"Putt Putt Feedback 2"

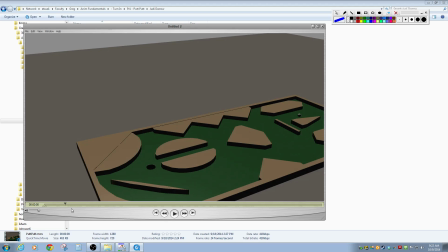(4:00)
But instead, what happens is it feels like, it's hit here, and then maybe it loses a little bit there, but then when it hits this wall, it picks up a little bit more and sort of darts forward. And then it loses a little bit there, and then picks up some more there. See how it kind of speeds up, picks up some more there.
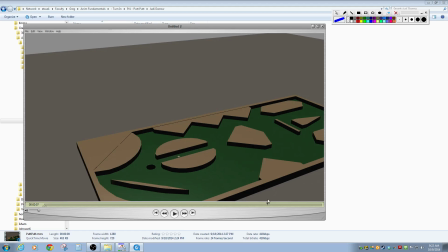(4:18)
And then it seems like it's sort of dwindling here, but then suddenly there was one, I think maybe it was this last one, where it feels like it picks up a little bit more energy again. So let's watch it all the way through again and see if you can see that. So picks up energy, picks up energy,
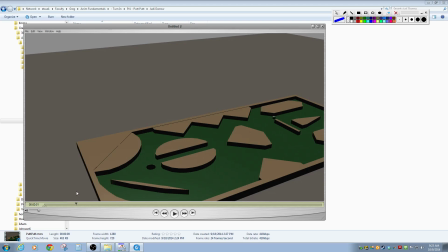(4:36)
picks up energy. There we go. So I think that I think it probably bounces way more times than it probably really would have. I like that you tried to put some squash and stretch in there. That's a nice little touch.
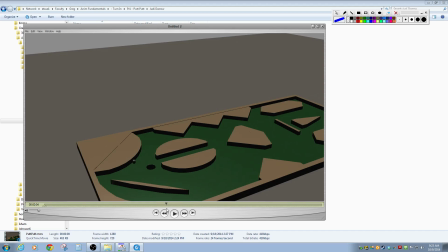(4:50)
I think it's the ball is really not rigged for it to look exactly right. So it looks like it gets a little smaller there instead of squashing. It just looks like it shrinks. Um, but for the most part, I think that was a good effort.
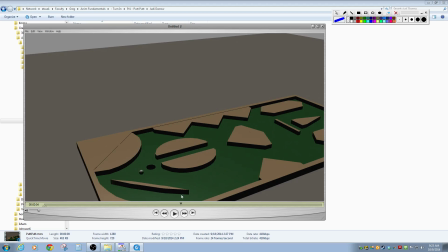(5:07)
The biggest thing is I just feel like it doesn't feel like it's losing energy at the right amount. I feel like at the amount of energy it would be losing for as many times as it hits, it would never make it that many bounces into the animation.
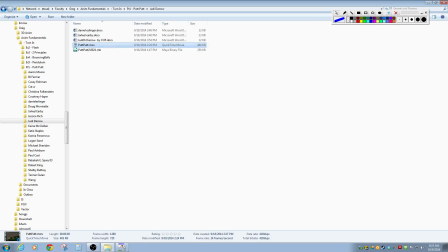(5:22)
So, Kane, I think it's this one.
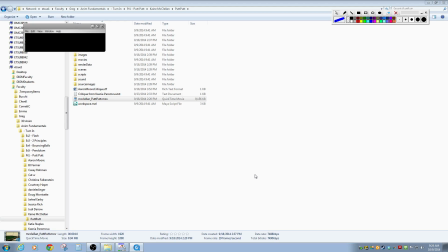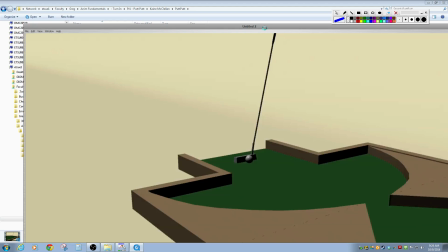(5:41)
Okay.
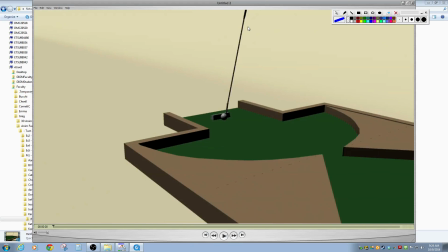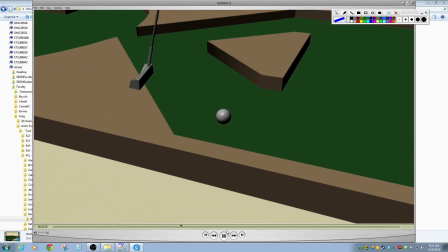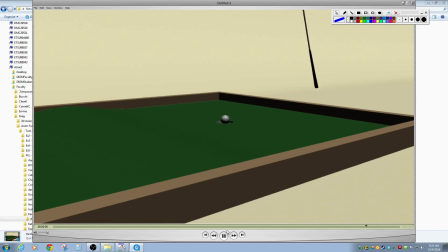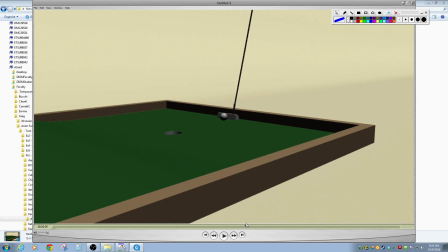(5:58)
So first off, kudos on trying to do the the putter.
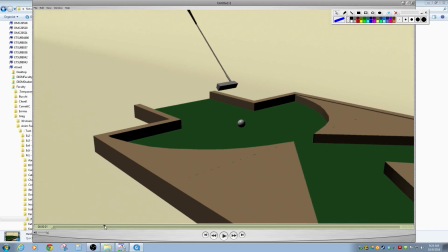(6:05)
It actually turned out pretty good, so that's cool. But not really grading on the modeling.
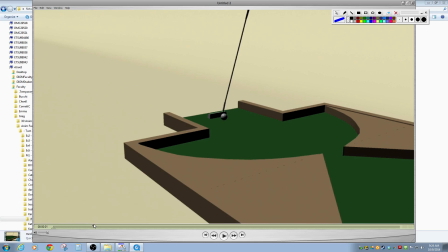(6:11)
But it's neat that you are considering that, and because we have that, you get this jump forward, so that's nice. I think that there's a chance that you would have had that even if you didn't have the putter, but it probably let you see that if it gets hit by an object there, it shouldn't ease out.
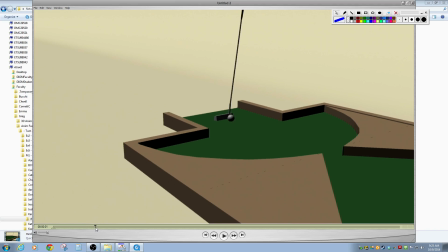(6:27)
It needs to sort of bounce forward, and you even have a little bit of a feels like a little bit of a pop up in the air, and so that looks good.
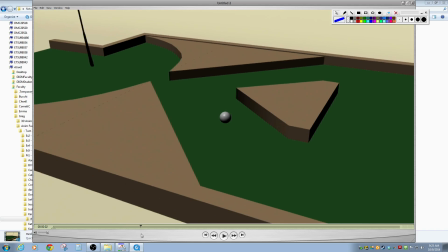(6:37)
Um,
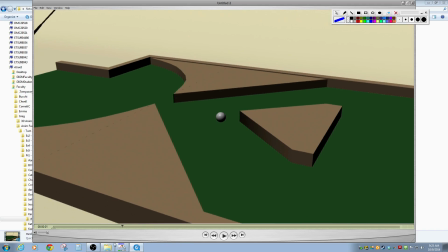(6:41)
I feel like it needs to lose energy a little bit more gradually.
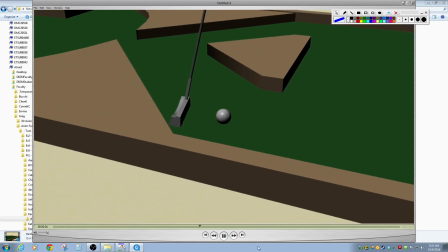(6:46)
So right here, it doesn't really feel like it's lost that much energy after this first hit.
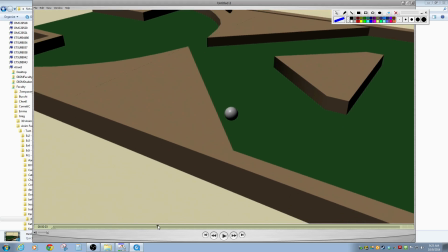(6:53)
It feels like it's staying about that same amount of energy, but then it feels like it suddenly loses energy there.
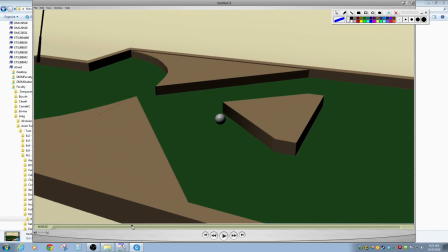(6:59)
So I think it needs to hit here, but then take just maybe a frame or two longer to get to here,
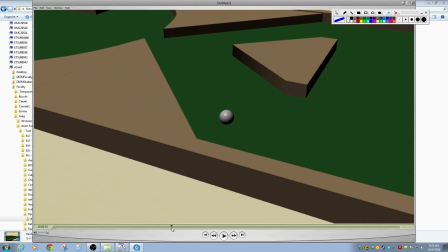(7:06)
and then here just start dwindling to a stop the instant after it bounces off the wall.
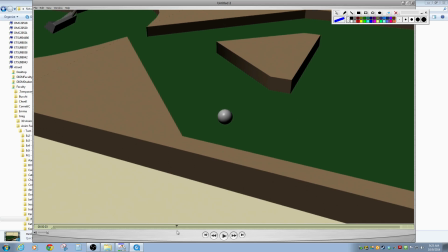(7:11)
Right now it kind of eases in, starting probably right about here, and slows down. So you got to slow down on it. It just needs to be a little bit more gradual, and a little bit more sort of progressive as it goes along through the animation.
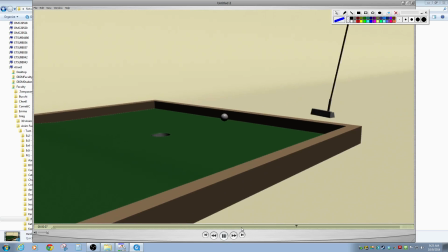(7:23)
The second hit looks really good. It kind of feels like it speeds up a little bit right there.
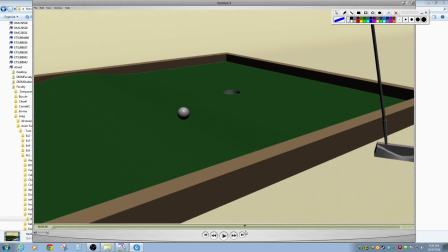(7:29)
And I know what you're trying to do is like it would speed up because it rolls down the hill, but I think it's a little much.
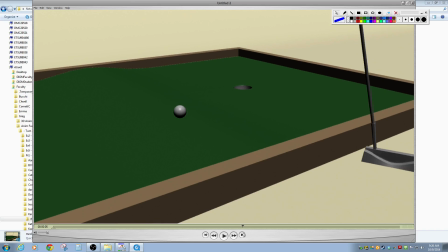(7:35)
I think it kind of speeds up immediately.
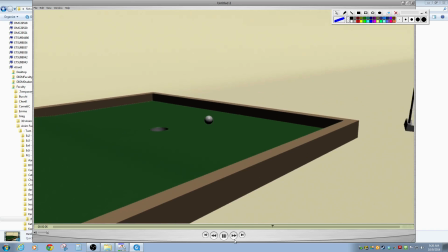(7:39)
Somebody else had, may have been Doug, had one of the animations that kind of did that too.
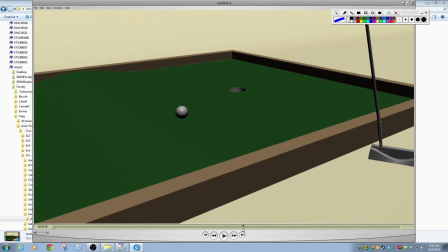(7:46)
Like as it started rolling down the hill, it sped up, and that's cool that you're realizing that. It just would take a little bit of time for that speed up to happen. So if we had an object here, and this is the same example I was showing him, and this is the ball on the edge of that object, it's going to fall off, right?
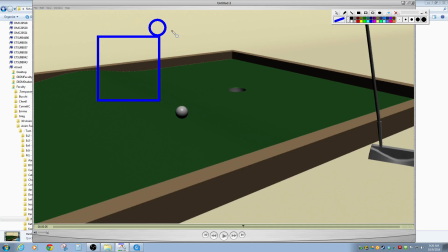(8:03)
It doesn't just immediately like rocket toward the ground.